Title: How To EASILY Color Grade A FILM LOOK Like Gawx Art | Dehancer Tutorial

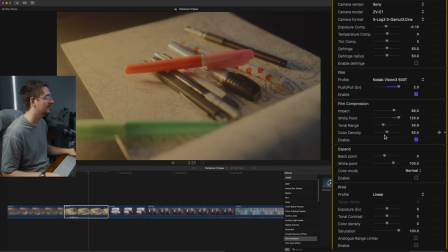set it to about let's start at 34 see how we go all right so next we've got expand that's kind of the inverse of film
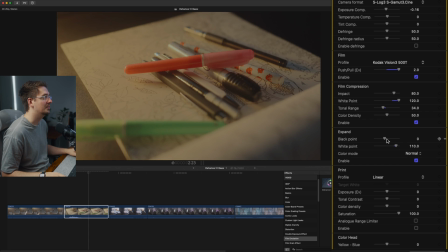compression so it lets you bring up your highlights and black points but I'm not going to worry about that today so I'm just going to leave that one off and we've got print so this lets you essentially pick the kind of paper that this film is being printed on so this is how in-depth Dehancer
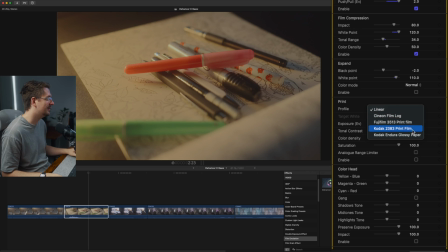gets as an emulator so I found Kodak 2383 print film is quite good so I'm just going to enable that and as you can see we're starting to get a bit more of a film feel if I just play with these settings got target white so I'm just going to reduce that a bit
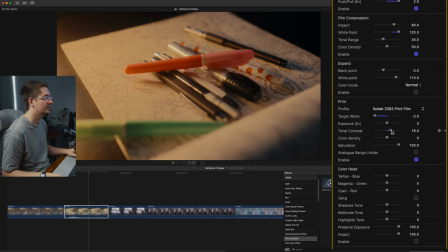so it's a bit warmer it's a bit similar to Gawkes got the tonal contrast because his is definitely a bit more contrasty so I'm going to up that a little bit that's definitely looking a bit more similar to his might even go a bit higher that's looking pretty good color density and again this
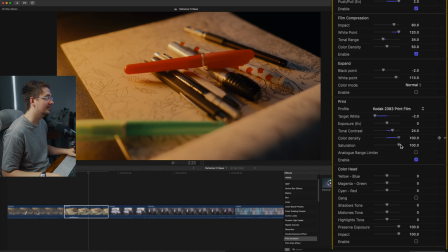is something that's pretty typical with film I believe film often has this really almost saturated look but I believe it has less to do with this overall saturation of the colors and more to do with the color density so I might turn that right up just to 100 because
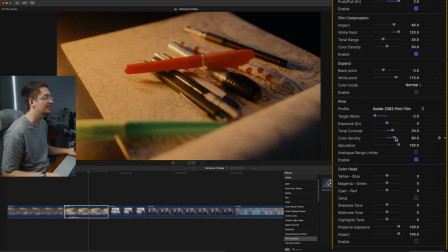that's looking a bit similar to what Gawkes has got I'll just bring it back a little bit that's looking pretty good so now we move on to the color head and this enables you to kind of color grade your footage to a degree that enables you to adjust the tone of the shadows mint tones and highlights
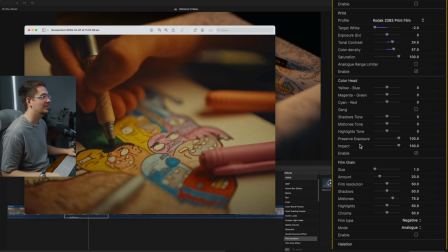and all the other color heads so I'm just going to turn that on and I noticed in Gawkes's footage his shadow tone is
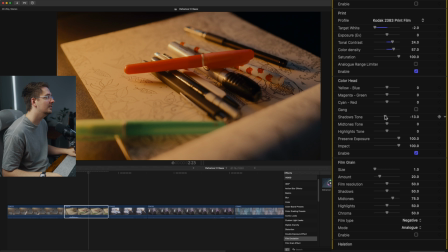looking a little bit different to mine so I might adjust the shadow tone make it a little bit cooler just to match his so I think that's looking pretty similar there and those mid-tones are still looking a little bit warmer in Gawksa so I'm just going to turn up the mid-tone
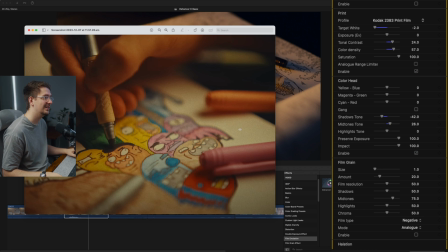warmth a little just to there that's looking pretty good so now we're starting to get a lot closer to Gawksa's look so the next thing which is kind of the most noticeable thing when you're trying to emulate film which is the film grain as you can see and if you've seen any of
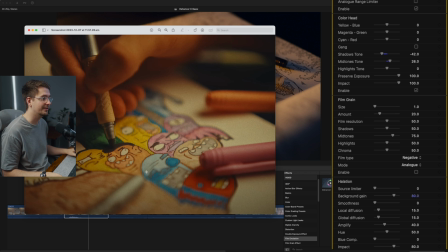Gawksa's videos, you know, all of his footage has a really nice film grain look to it. So let's just turn that on.
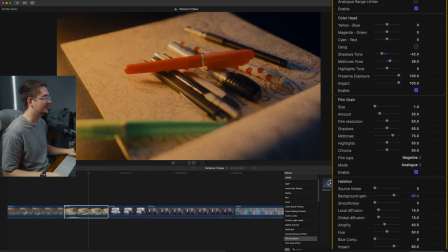As you can see, this is already applying a pretty heavy film grain look. So I'm just going to want to tweak it a little bit just to get it more subtle like it is in Gorg's footage. So the first thing is to change the film type from negative to positive. And I find that just integrates the film grain a lot more, makes it look a lot more natural.
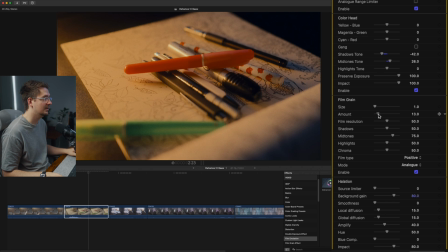Might just reduce the amount just a touch just because his isn't too intense. And then we've got film resolution. So again one of the noticeable things when it comes to film emulation is that often true film footage actually isn't that sharp so you can see
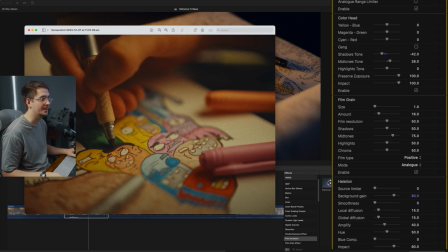here the parts of the image that are actually in focus aren't super sharp whereas on digital you tend to get really sharp clean lines especially if using a good lens so we kind of want to de-hance rather than enhance that particular aspect of the footage and film resolution
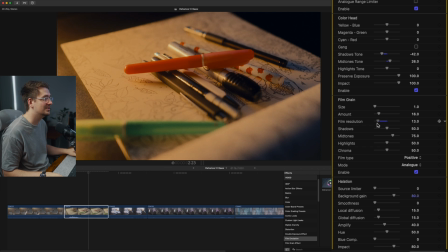basically lets you kind of take down the film resolution of your footage just to make it look a little bit more like film and so there we can see it's a
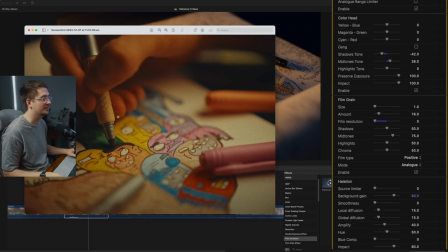little less sharp it's a little bit more blurry especially around those edges which again is more similar to what Gawkes has got in his footage next we've got halation basically what it
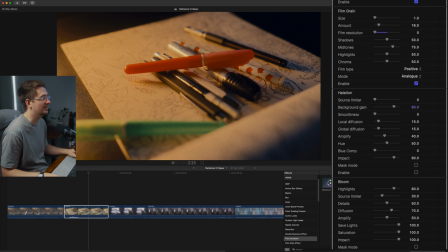is it adds kind of a red glow around the highlights in your footage and it's basically just simulating light being spilled onto the red layer in film footage I don't fully understand how it works but it's super noticeable in footage that's been shot
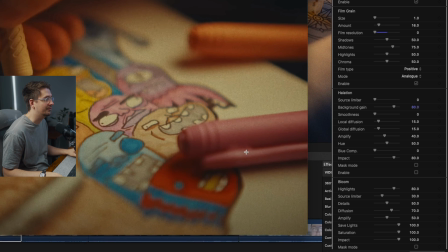in film so you can kind of see it here even we've got just a little bit of this sort of red fringing happening on the pen so we're just going to
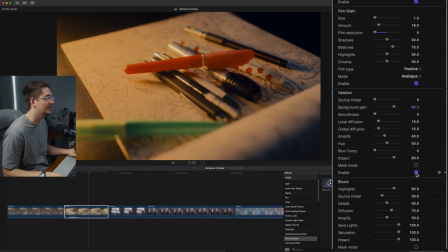add that in using the halation setting so if you enable that so as you can see it kind of adds a bit of extra warmth and you can see a
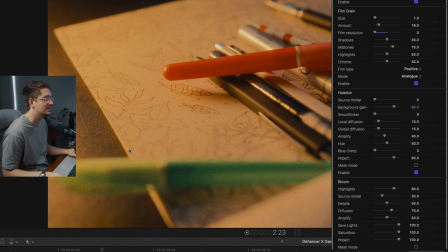little bit like around the edges here we've got a little bit of that orange glow happening around the highlights on the pen writing
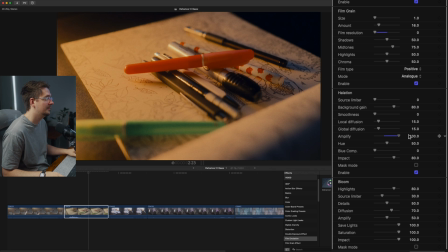so I might just adjust the settings a little bit it's going to turn the amplifier up a bit and then the local diffusion so you can really see those red fringing starting to come out really strongly if you turn the local diffusion up so I might just turn up just a little bit
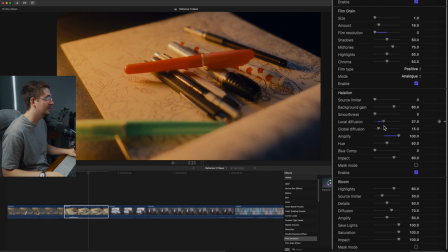so it's a little bit more obvious but not too obvious because again we don't want to go overboard with halation can be a little bit too obvious but I'm pretty happy with where that's at now we've also got bloom and basically this adds kind of a bit of a glow effect to your